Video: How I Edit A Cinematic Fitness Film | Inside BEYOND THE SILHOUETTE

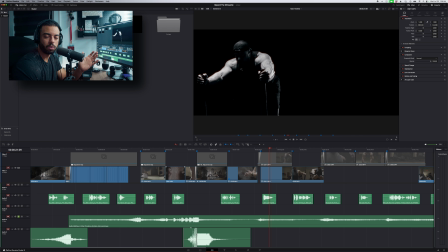And that shot is totally great and it works well. However, what if we kind of introduce a kind of relatively interesting kind of symmetrical shot where we duplicate him and we kind of have him running in opposite directions of one another? Now, this is not an idea that just randomly sparked in my head of, oh, I never thought of this before. This idea sparked from watching other videos, going on Instagram, going on YouTube, checking out other videos, and constantly being a student within the craft, looking at what other people are doing within their edits that will then spark new ideas for you. And so this was something that I have done this in the past. In fact, in our last video, Redline, our cinematic drifting video, we introduced that a few times actually within the edit. And so this was just another opportunity for me to introduce it because I just really like the way it can kind of bring a little bit more interest and abstractness to a shot that maybe didn't necessarily fully have that.
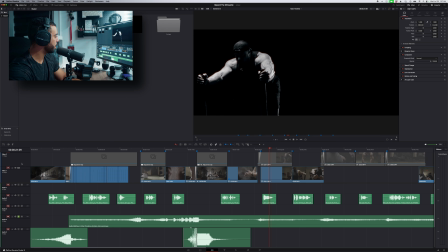And so I figured, let's take this shot, duplicate it, doing a simple mask and kind of shifting it over so that each clip has room to breathe and doesn't necessarily kind of overlap with one another.
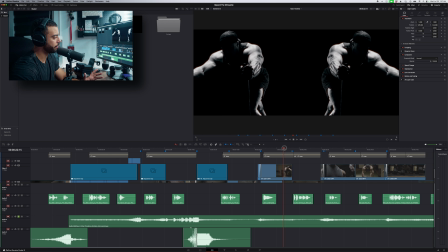And it just worked out perfectly. Now, if we continue on here,
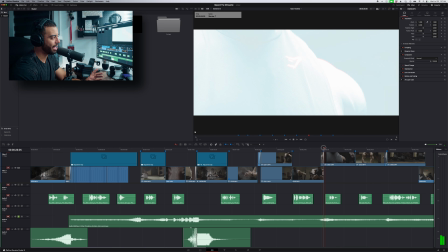that right there, that small little moment, that flash cut there. Introducing a flash cut is always a great opportunity for you to kind of disrupt the sort of expectation within your edit. This is not the first time that this was introduced in this video.
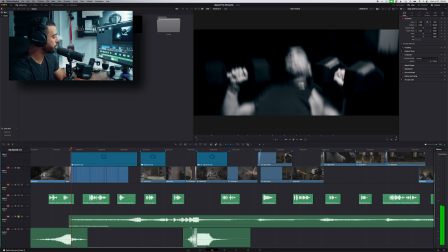You may or may not have noticed it happens a lot sooner in the video, right in the beginning, very quickly, once again.
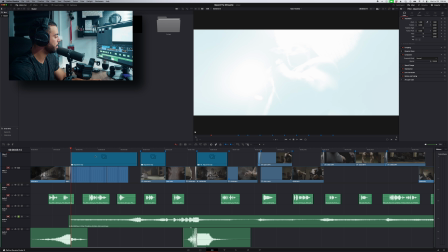And again, just kind of interrupting the viewer's experience just a little bit.
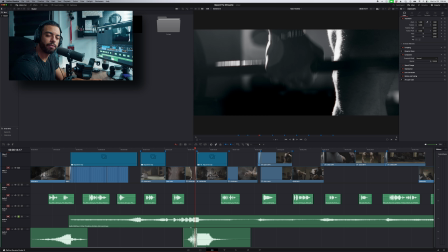There's another moment here, right before we get into the slowdown of the song.
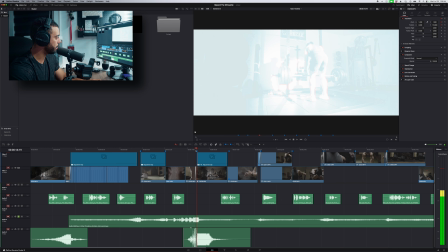Right there, super quick.
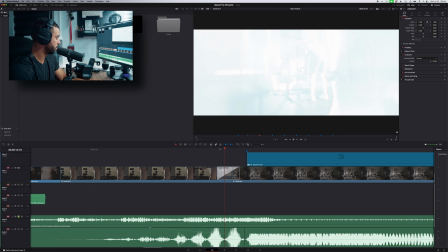I think it goes on for about, looks like 2, 3 frames before it's already out. And so introducing it here and there, not putting it behind every single cut, because then it kind of just loses its value a little bit. That's something I always try to implement as well, is less is more for a lot of your techniques. If you can kind of introduce things here and there, it allows for each one to breathe a lot more heavily and brings a lot more impact to the viewer's experience.
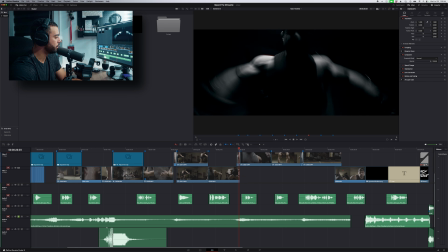So introducing that flash cut here and there, just kind of spicing up the video just a little bit.
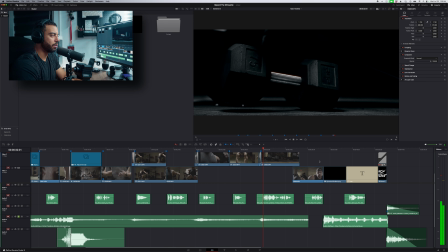But again, reiterating this sort of slower, methodical time within the piece. Now, this is an interesting moment. I don't know if you picked up on that when you initially watched.
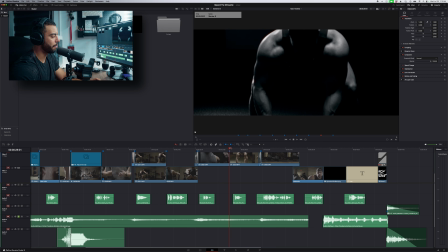However, if you kind of watch closely, you'll sort of notice a little bit of a pattern that's happening within the next 3 shots. So you have our athlete here, Brian. He's picking up this medicine ball, and that motion is going upwards, right? In that next shot, we then see this dumbbell, once again, introducing something that is not necessarily anticipated, right? When you expect a dumbbell to hit the floor, you're expecting it to kind of have some form of trajectory depending on the initial kind of drop, right?
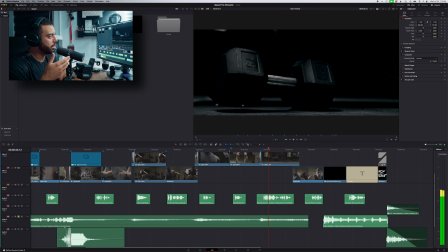But in this case, you're seeing that this dumbbell is reversing. And so instead of it bouncing and kind of, slowing down in its bounce, you're seeing it kind of increase its bounce, right? And it kind of comes back up to the hand. So again, coming upwards.
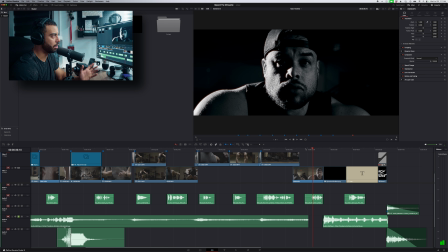Before in this shot, we then see the final reveal of his face, and he's looking directly towards camera. So introducing this rule of 3 here, introducing the ball slowly coming up,
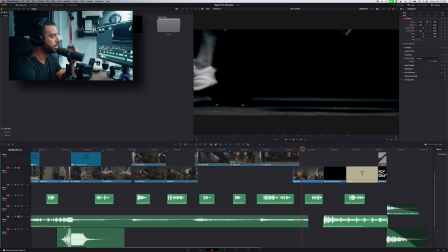you see the weights coming up to his hands, and then you see him raise his head.